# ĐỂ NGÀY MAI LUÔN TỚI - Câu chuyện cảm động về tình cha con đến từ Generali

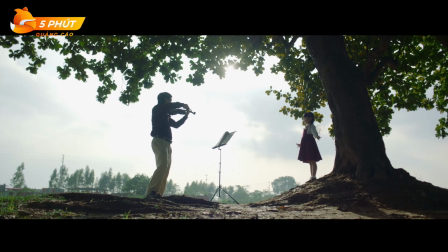3:40 Về màn hình ảnh, bộ phim không có nhiều kiện quay đẹp đông linh hay những cua mái cầu kỳ với độ phức tạp cao Tuy nhiên,
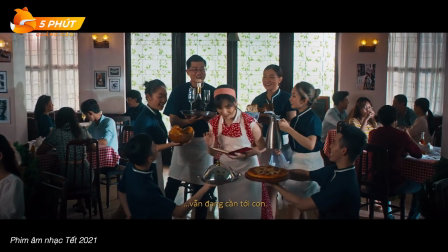3:47 phần âm nhạc chính là điểm sáng nhất General Lee đã rất thành công với những bản nhạc kịch trộm view Nhưng với để ngày mai luôn tới,
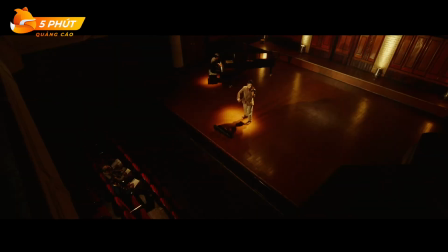3:54 hãng đã lựa chọn một phong cách âm nhạc đối lập hoàn toàn cho câu chuyện của phim Những bản ballad với nhạc cụ chủ đạo là violon Có thể nói,
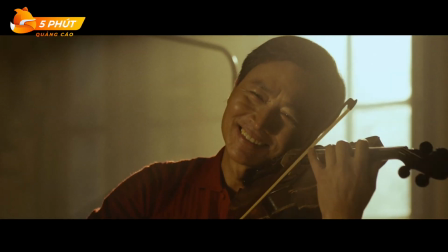4:01 hãng bảo hiểm đức ý đã rất dũng cảm khi dám bước ra khỏi vùng an toàn Bởi vì nhạc kịch đã làm nên
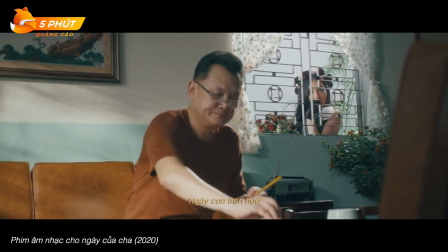4:06 tương hiệu cho quảng cáo của General Lee chính là khả năng kể chuyện vốn rất tốt của thể loại nhạc này.
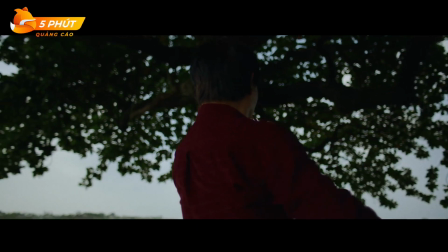4:10 Phần âm nhạc của Để Ngày Mai Luân Tới đã làm cho chúng mình thật sự rất bất ngờ khi những phản nhạc đã kết
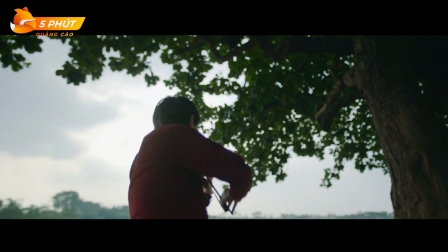4:15 hợp một kết hoàn hảo với phần hình ảnh để kể một câu chuyện có khả năng chạm đến trái tim của từng khán giả.
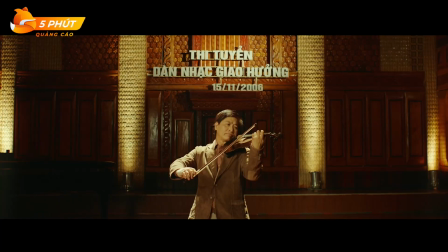4:21 Những phút đầu phim, người nhạc công chinh phục khán giả lẫn ban giám khảo cuộc thi bằng những giai đoạn vĩ cầm trong trẻo và tươi sáng.
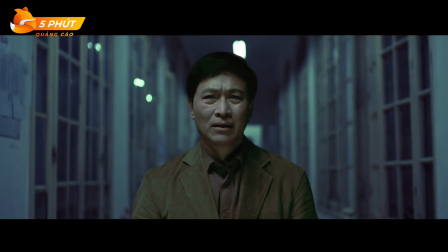4:27 Nhưng ngay sau đó, một cuối chuyển cảnh đưa người xem sang tình tiết tiếp theo trong cuối chuyện.
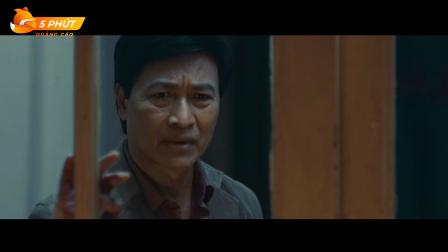4:31 Con gái của người nhạc con bị bệnh hiệp nghèo đang điều trị tại bệnh viện và người cha hối hạ chạy đi vái mượn để cứu con.
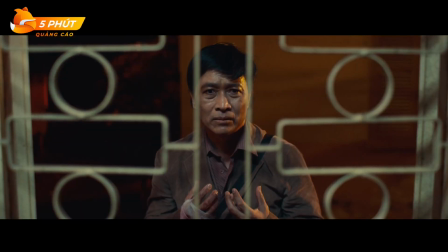4:37 Lúc này, Phân Đặc Nền chuyển sang những giai đoạn trầm buồn mà gian diết với piano kết hợp cùng violon.
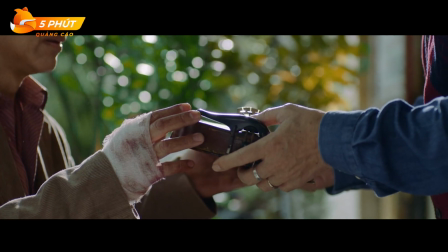4:43 Tiếng vĩ cầm dừng lại khi người cha bàn cây đàn violon đã gần bò với mình để giúp quyết định hy sinh sự nghiệp âm nhạc, từ bỏ niềm kêu hãnh của người nghị sĩ để cứu con.
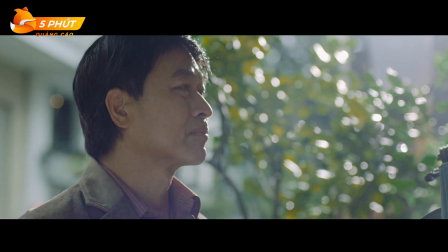4:51 Cùng lúc đó, ca khúc Cây Vĩ Cầm thể hiện bởi giọng ca hoạ mi của ca sĩ Khánh Linh cũng ngân lên,
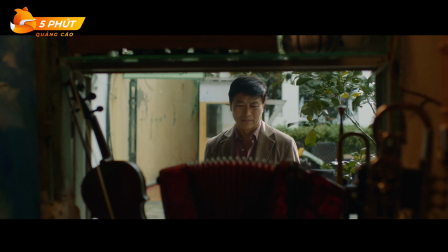4:56 Kết hợp với góc nhìn từ bên trong cửa hàng nhạc cụ Qua cửa sổ có cây đàn vĩ cầm Tạo nên khuẩn khắc đau lòng nhất cả bộ phim Cũng từ
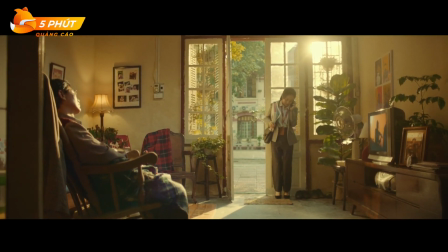5:03 khuẩn khắc đó Từng câu từ trong ca khúc gắn bó một cách chặt chẽ với phần hình ảnh Các nhân vật chính Tuy không sử dụng bất
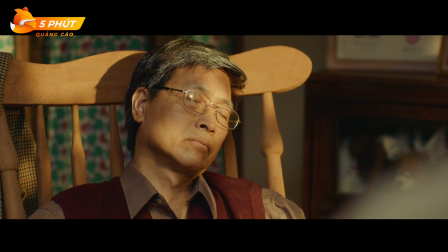5:09 kỳ bật lời thoại nào Nhưng chính ca khúc đã thay lấy họ Nói lên những tâm sự chất chừa trong lòng Ca khúc Cây Vĩ Cầm
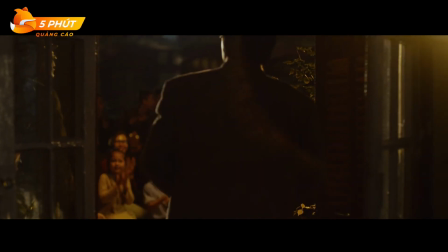5:15 được phát hành từ năm 2018 Nhưng dường như bản nhạc cảm động này Được viết dần siêng cho để ngày mai luôn tới Mặc dù các khúc
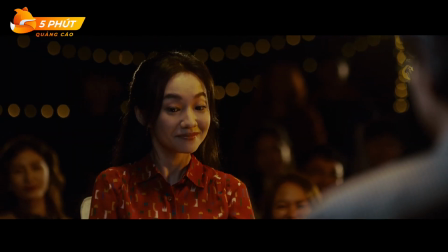5:22 này đã được phối lại cho phù hợp với phim Nhưng chính bản phối mới này Kết hợp cùng với những cảnh flashback quá khứ đan xen
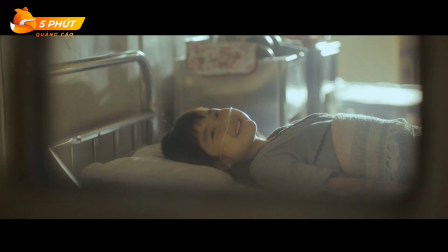5:28 lẫn hiện tại Đã làm cho khúc cao trào của phim chạm đến trái tim của khán giả Đoạn kết của bản nhạc lẫn phim làm
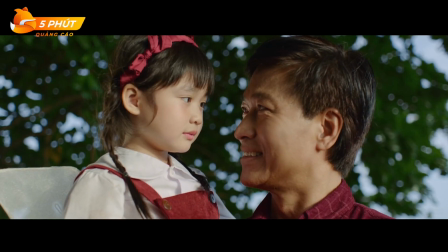5:34 toàn bản người xem Và nơi bật lên thông điệp Cũng như tôn trí của hãng bảo hiểm nước Ý Một cách rất tinh tế và tự nhiên
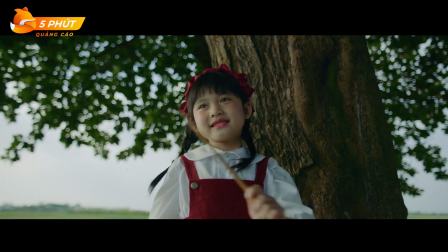5:42 Diễn xuất của dàn diễn viên cũng là một điểm sáng của phim Có lẽ không phải tự nhiên mà nghệ sĩ ưu thù Quốc
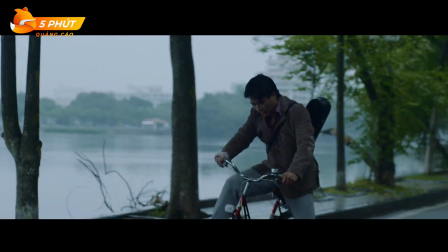5:48 Tuấn Được lựa chọn cho vai người cha bởi câu chuyện trong phim mang rất nhiều nét tương đồng với hoàn cảnh ngoài đời của anh.
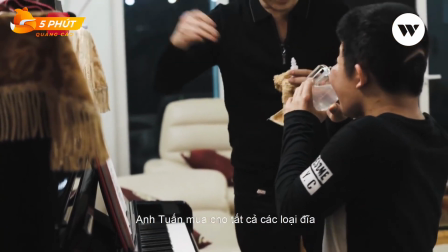5:53 Diễn viên kỳ cụ của Đền Ảnh Việt có một người con trai mắc bệnh nặng từ lúc mới sinh và anh đã phải tạm gác lại sự nghiệp nghệ thuật của mình để đưa con chạy chữa khắp nơi.
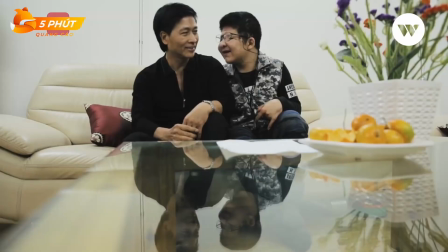6:01 Chính điều đó đã khiến cho nam diễn viên có một thời gian khá dài vang bóng trong làng Đền Ảnh Việt.
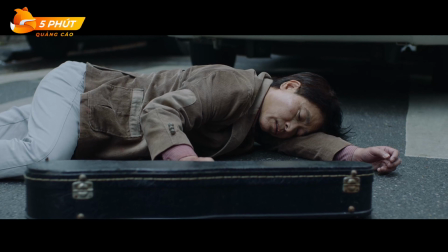6:06 Khi thủ vai người bố nhọc công trong Để Ngày Mai Luân Tới, nghệ sĩ ưu thú Quốc Tuấn đã có một màn trình diễn hết sức thiết phục.
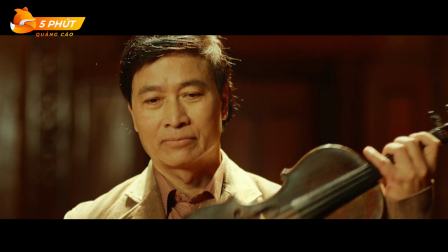6:11 Từng ánh mắt, từng biểu cảm hay cử chỉ của nam diễn viên dường như mang cả những nỗi niềm bên ngoài cuộc đời thật của anh vào bên trong bộ phim.
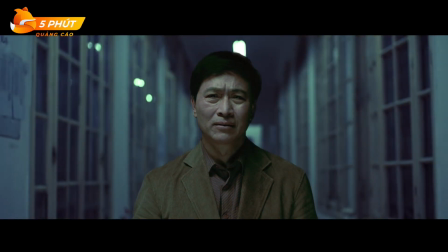6:18 Chúng mình nghĩ rằng nếu không phải là diễn viên Quốc Tuấn thì sẽ khó tìm ra được một gương mặt nào có thể đảm đương trọn vẹn vai diễn mang chiều sâu nội tâm như thế này.
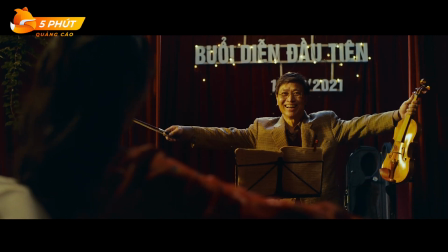6:26 Bên cạnh đó, diễn xuất tròn vai của diễn viên Hoàng Hà và bé Suka trong vai của con gái cũng góp phần tạo nên đoạn cao trào đời cảm xúc cho bộ phim.
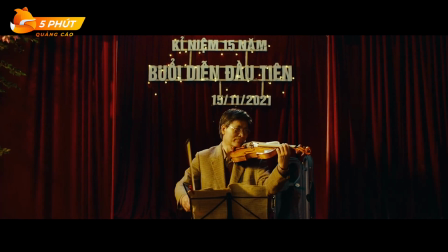6:37 Phim ngắn để ngày mai luôn tới, truyền thái thông điệp của hát bảo hiểm Generali Luôn hy vọng và điều tươi sáng Luôn sẵn sàng trước mọi gian
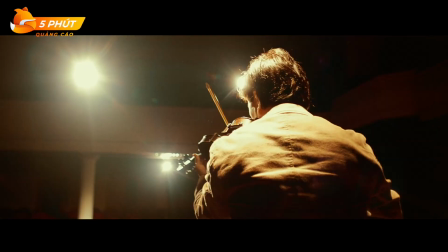6:44 nan Ai cũng có những ước mơ và hoài bão lớn Nhưng ngày mai sẽ có thể xuất hiện những biến cố mà chúng ta không
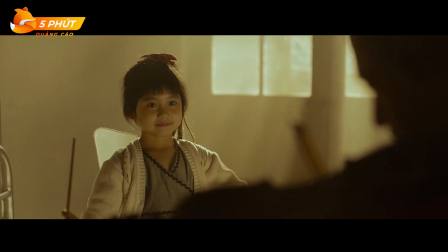6:50 ai có thể lường trước được Có những mong muốn, những dự định phải tạm cắt lại Những ngày mai bỏ ngỏ vì những rủi ro,
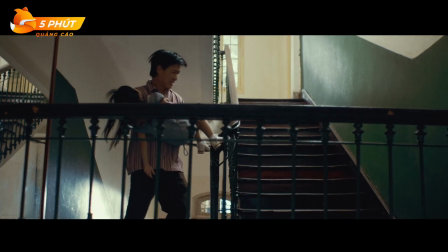6:56 sức khỏe, dịch bệnh hay giàu cản để được sống như ý Điều ta có thể làm là chuẩn bị sẵn sàng hôm nay để ngày mai dẫu có
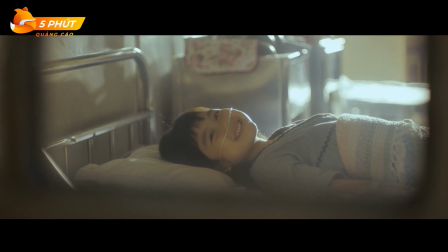7:02 chắc trở, gian xuân Nhưng chúng ta cũng sẽ luôn vượt qua và bước vào một tương lai đầy hứa hẹn Để ngày mai luân tới,
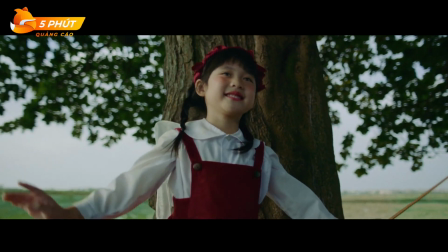7:09 tiếp tục củng cố thêm vị trí của tương hiệu bảo hiểm nước Ý và tăng thêm những kết nối với cảm xúc với khách hàng,
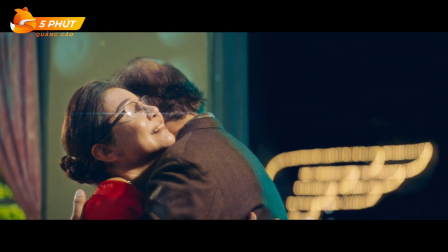7:14 một yếu tố quan trọng trong việc xây dựng và quảng bá hình ảnh tương hiệu. Qua những chiến dịch ý nghĩa, khán giả lại có thêm bấn tượng với lời cam kết của Generali, luôn nỗ lực mỗi ngày,
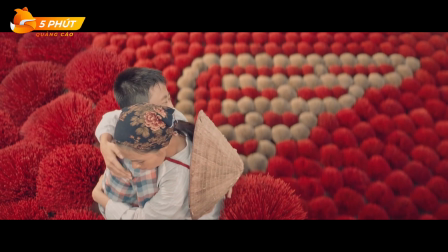7:23 hoàn thiện sứ mệnh người bạn chọn đời và là điểm tờ vững chắc của bạn trong mọi ước mơ ngày mai.
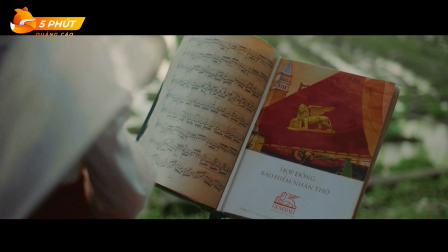7:29 Video đến đây là kết thúc. Các bạn có cảm nghĩ gì về câu chuyện cảm động của bộ phim?
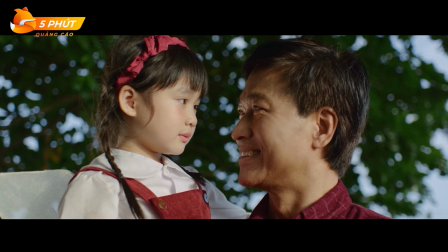7:33 Bộ phim lần này có vượt qua được cây bóng của những tác phẩm đi trước Hãy để lại bình luận bên dưới để chúng mình được biết nhé Cảm ơn các bạn đã theo dõi video
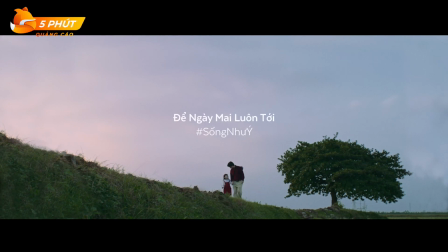7:40 Hẹn gặp lại các bạn trong những ngày 9 tiếp theo của 5 phút quảng cáo